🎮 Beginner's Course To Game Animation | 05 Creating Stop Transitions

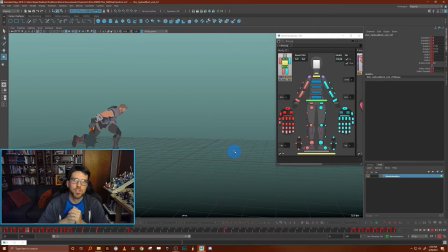And I'll kind of loop back around and show you the final version and talk about how I blend it into our idle animation here at the end. And then we'll export it and get into the game. So I spent about 20 minutes polishing up this animation just to kind of get it in a good enough place to get it in game. And I used mostly the techniques that we used in the idle and the run, kind of taking those poses that I had blocked out and just using offsets to kind of offset starting at the top of each chain, you know, like the top of the arm, then the elbow, then the wrist. And I worked out starting at the center core of the body, kind of went up the spine, then out the arms in the same way that I did in all those previous animations.
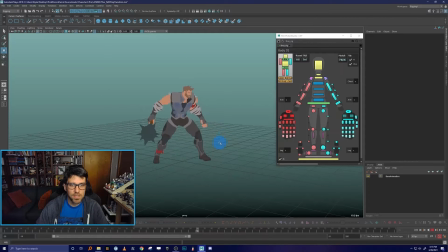Now, a couple things noting that I changed, you know, after thinking about it a little bit more, to just kind of add a little bit of extra interest and asymmetry to the animation is,
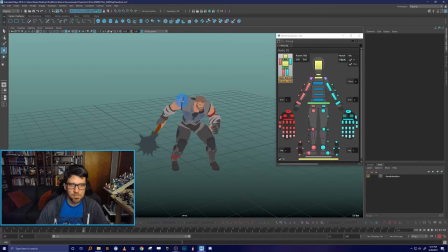you notice that I torqued the spine around this way, added a little bit of twist to it as the stop happens. I felt like the original poses I had in there kind of were only happening in one axis, and so adding that little twist in there helped not only make it feel a little bit more asymmetrical,
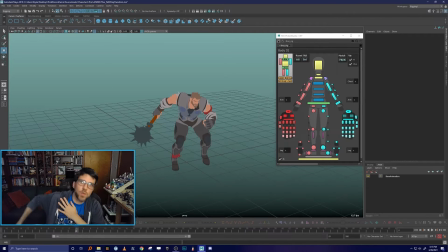but helped sell the weight of the weapon a little bit too, and that the character kind of twists around with the weight of the weapon as it comes forward. So that was one area that I think I kind of improved from the block out.
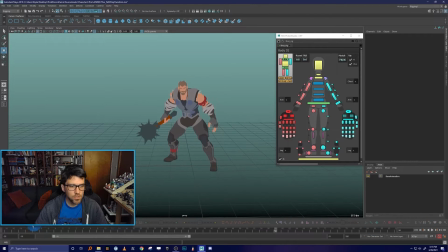The other is I took a little bit of time on the steps themselves to have these initial foot plants land at a little bit of a closer in location to, you know, if you're running straight ahead and you stop suddenly,
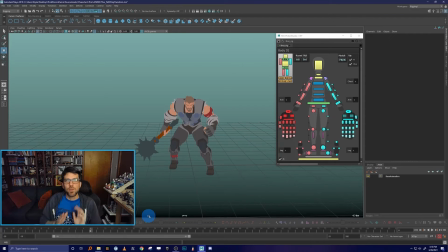you don't put your feet out wide. You actually put your feet kind of in a line in front of you. You go, doo-doo. And then you would step outward into your final locations, right? Because you're trying to stop your momentum forward. You're not cared about stabilization in this direction. You're cared about stabilization in that forward direction.
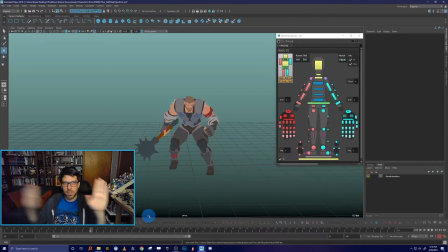So I pulled those feet kind of inward on that initial plant. And then only when the character steps back into the final position do the legs kind of push out. And you can kind of see that if I scrub through here. So on those initial plants, they're kind of closer in towards the center.
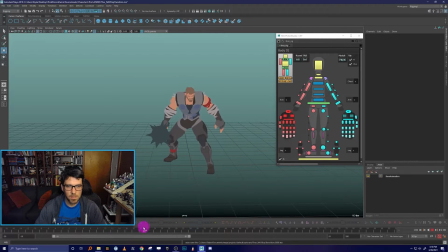And then as they step back into the final positions, the character steps out. Okay? So almost all of this was just achieved through offsetting from my poses with just a little bit of additional noodling here and there.
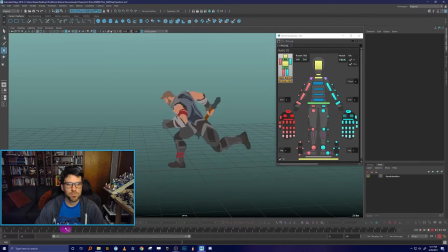I did add a little bit of animation on the hand so that the fingers opened up at a more interesting place. And I did a little bit of straight ahead animation on this arm to get it to kind of feel like how I wanted it. But really, you know, if you have a pretty solid idea of what you're working for,
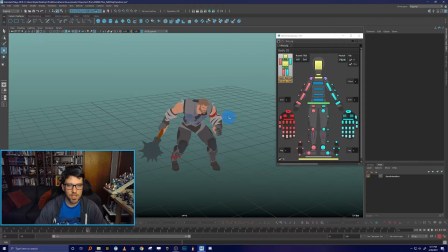you can kind of feel out a lot of the body mechanics starting at the feet and moving your way up through the body. So that is kind of it. And next we're going to talk about how to get this to blend seamlessly into our idle animation. All right, we've got our animation all finished up. We build a nice crossfade. It all blends, at least in Maya, perfectly smoothly. So the last step is to prepare this scene and export it into an FBX that we can put into the game, okay? Now, we wanna make sure we clip this in the right spot, so I'm gonna just run you through this process, even though we've done exporting quite a bit before, just to make sure that we get it exactly right so that we have the right asset clipped to the right place perfectly for implementing
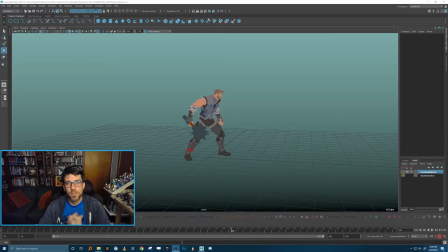it into the game. So we're ready to put this asset in the game. The last thing we want to do is just make sure that our timeline and everything is cropped to just the animation bit that we want for our transition in game. We basically want to kind of crop out our run animation portion and make sure that we don't have any lingering frames at the end.
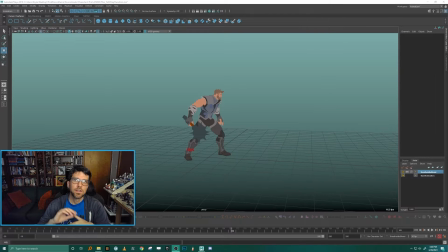So when we set this up in Unreal, it all blends seamlessly, okay?